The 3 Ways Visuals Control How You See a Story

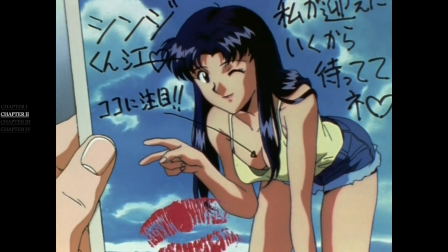241s
The way he uses very tight framings that trap characters in constrained spaces kind of mirrors their psychological states of feeling limited in choices, essentially trapped.
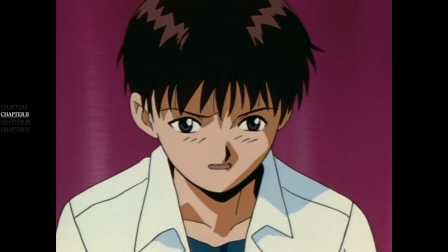250s
The visuals are inseparable from the underlying message and are so embedded in how he communicates the character's internal worlds.
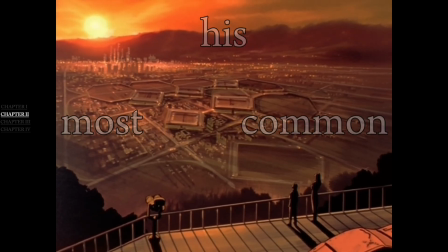257s
This is even more visible in arguably his most common technique, repeated static environmental shots of just nature,
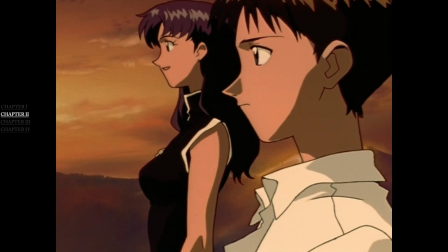263s
his characters being minute details with that empty space as the main backdrop, mirroring the psychological status for those involved in any scene where this technique is used.
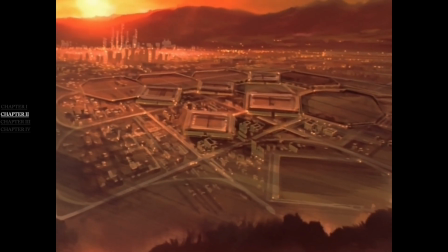271s
And it's used over and over again because of how effective it is in setting the mood and making you feel everything those characters are feeling, putting you inside that world with them.
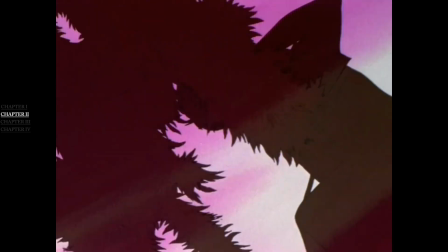279s
You're no longer a viewer but a comrade in their suffering. There's another side to him that likes showing close-up shots of eyes and hands during the most emotionally loaded moments.
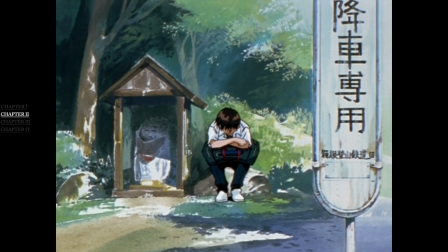288s
This does a lot to make the emotion bleed out of the screen into you, creating a much more immersive experience.
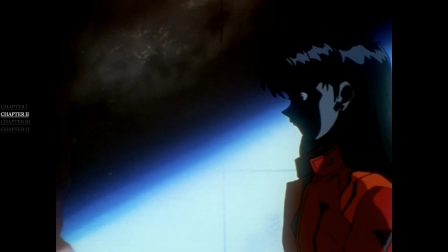293s
Episodes 25 and 26 take all that, combine it and crank it to 11.
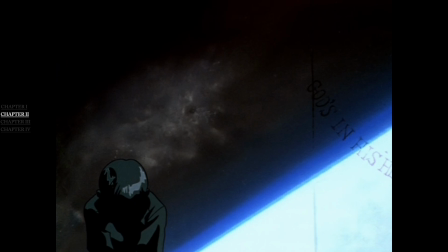298s
When it comes to visual storytelling, those 2 episodes are the entirety of Evangelion in miniature.
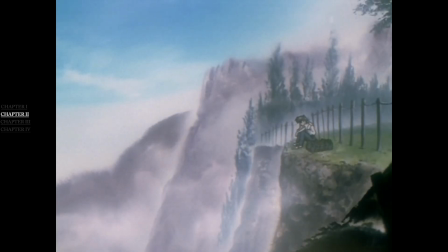302s
The entire structure is built around how much they can communicate Shinji's and the other characters' internal states through the things you see.
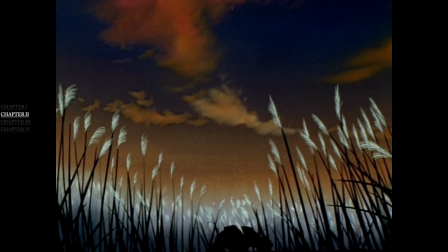309s
The visual aesthetic was inseparable in messaging from Shinji's psychological collapse, and this was the running style in the whole series, played an essential part in getting messages across.
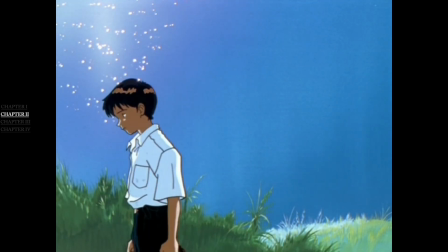319s
They were literally embedded within the story's narrative, and so much would be lost without their presence.
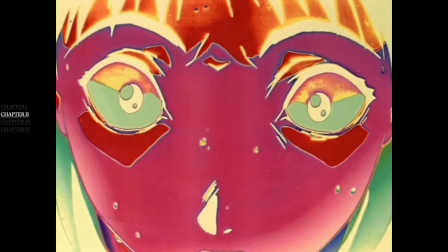323s
Not to mention all the different dimensions of symbolism, which I'm not really interested in, that directly tie back to the story's theological concepts.
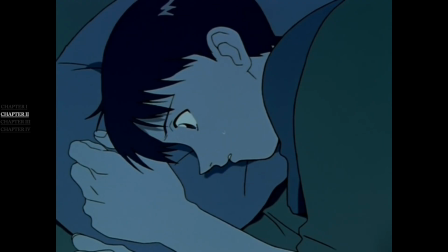331s
It just goes to show how impressive it is that Anno built an entire visual signature for this specific story alone, all in service to aid in how the narrative communicates with the audience.
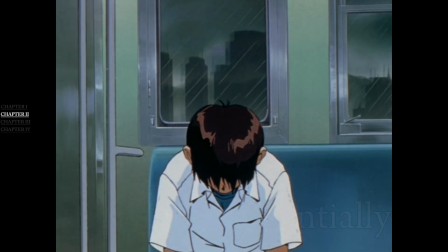340s
It was all custom-made, bespoke essentially, for what the story needed, and became a built-in part of what makes it so good.
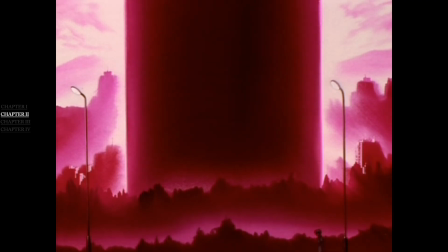346s
Riddle me this: what do you think happens if you strip away Evangelion's visual signature from the story? Do you think it would be the same story it is today? No, that's a serious question that I actually want you to contemplate with.
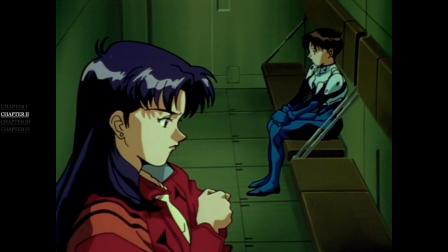356s
Now, what am I trying to say with all this? Evangelion's visuals are an essential part of the story's very core, and it wouldn't properly function without them.
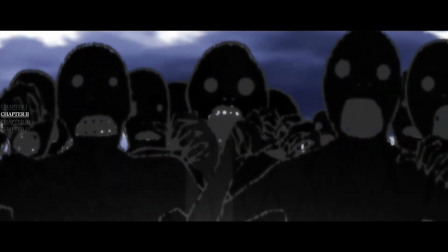364s
Compare this to the Monogatari series, where if you strip away its visual flair, the story's message will still come across largely because of its reliance on the dialogue aspect.
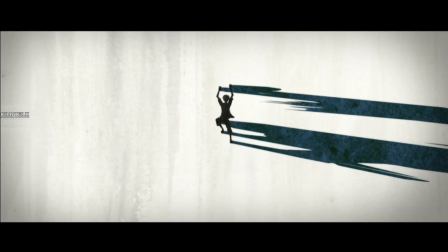371s
What the story trusts to carry its meaning determines what its visuals end up doing.
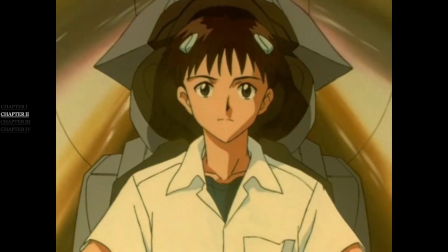375s
Evangelion is the most extreme version of that philosophy, and it is only the second facet of 3 to be looked at.
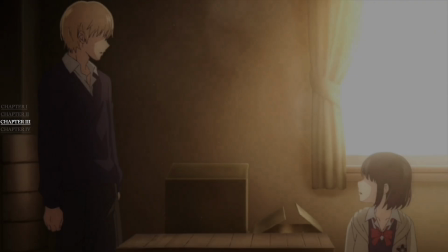394s
Scum Switch shows us another side of what it means to be visually functional.
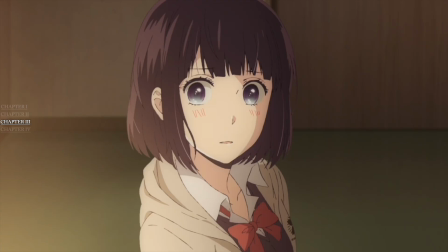397s
The difference here is how that functionality stems from the visuals doing less and not more, as opposed to Evangelion.
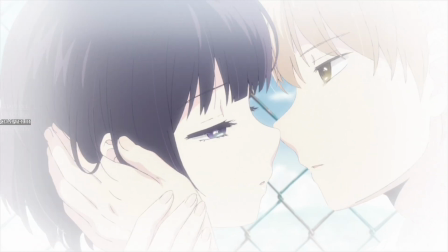403s
To anyone who has watched Scum Switch, you'd most likely come to the conclusion that its minimalist, low-budget looking visual style was probably a financial compromise for the series.
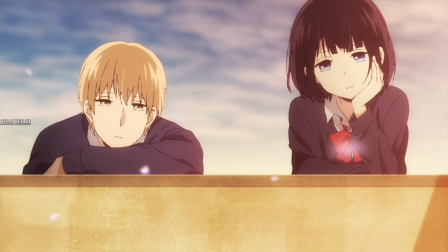411s
Nothing much happens visually. It's so simple and, in many ways, boring.
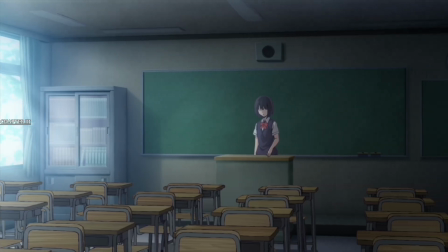415s
But that's really not the case. The show's visual minimalism, from my view, is a deliberate choice, not a lack of effort, and reflects its thematic messages.
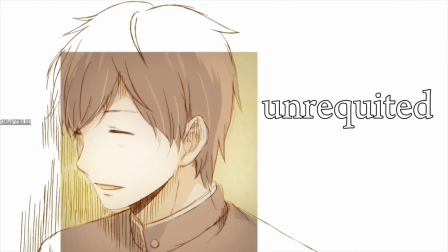423s
Scum Switch is an extremely realistic story that portrays the ugliness of unrequited love and explores the human condition when it comes to emotions and relationships in general.
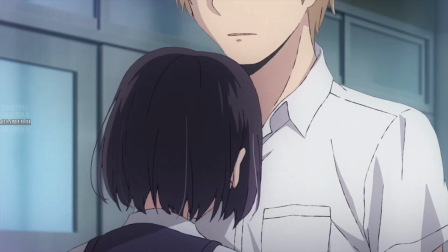432s
It's extremely uncomfortable and hugely grounded on realism, displaying how these emotions and relationships are navigated in real life.
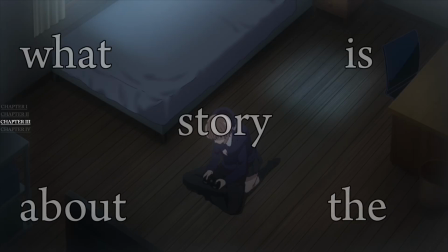438s
With that being said, its visuals mirror what the story is about. Real life doesn't have over-the-top visual flair and polish, and so the anime doesn't either.
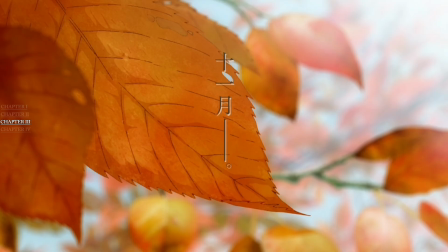446s
The story simply portrays how everyday life is, while the visuals match that simplicity.
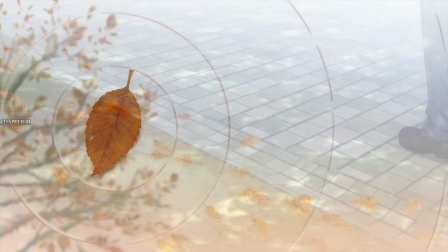451s
I'd even go as far as to say that beautifying the story's visuals would completely go against everything it stands for.
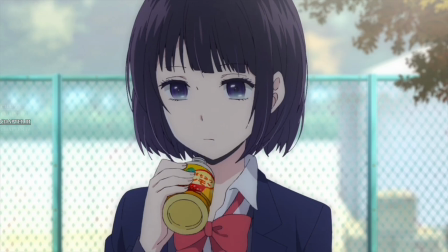456s
It would be a lie about what it's trying to explore. Toxic love and relationships are not beautiful, so why would the show's visuals be beautiful?
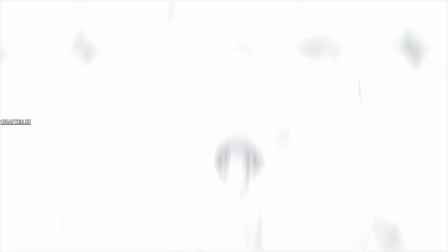463s
Why would it flip its own central message on its head through how it looks to its audience?
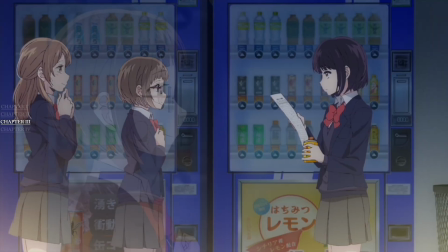468s
The story has a distinct style where it uses panel within panel or manga panel movements,
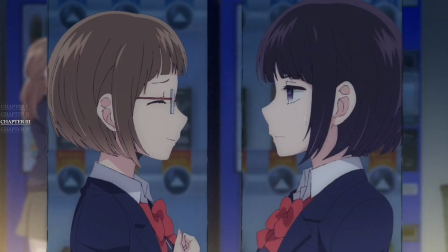473s
essentially a frame within a frame, and it uses this over and over again, creating this fragmented look every now and then.
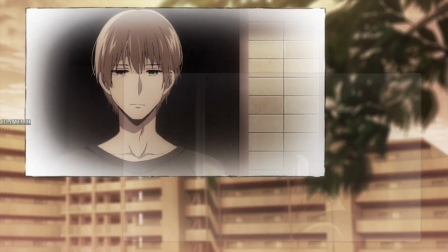479s
This is the only show I've ever seen do this, and it gives it an idiosyncratic look, adding to how special it is as a story itself.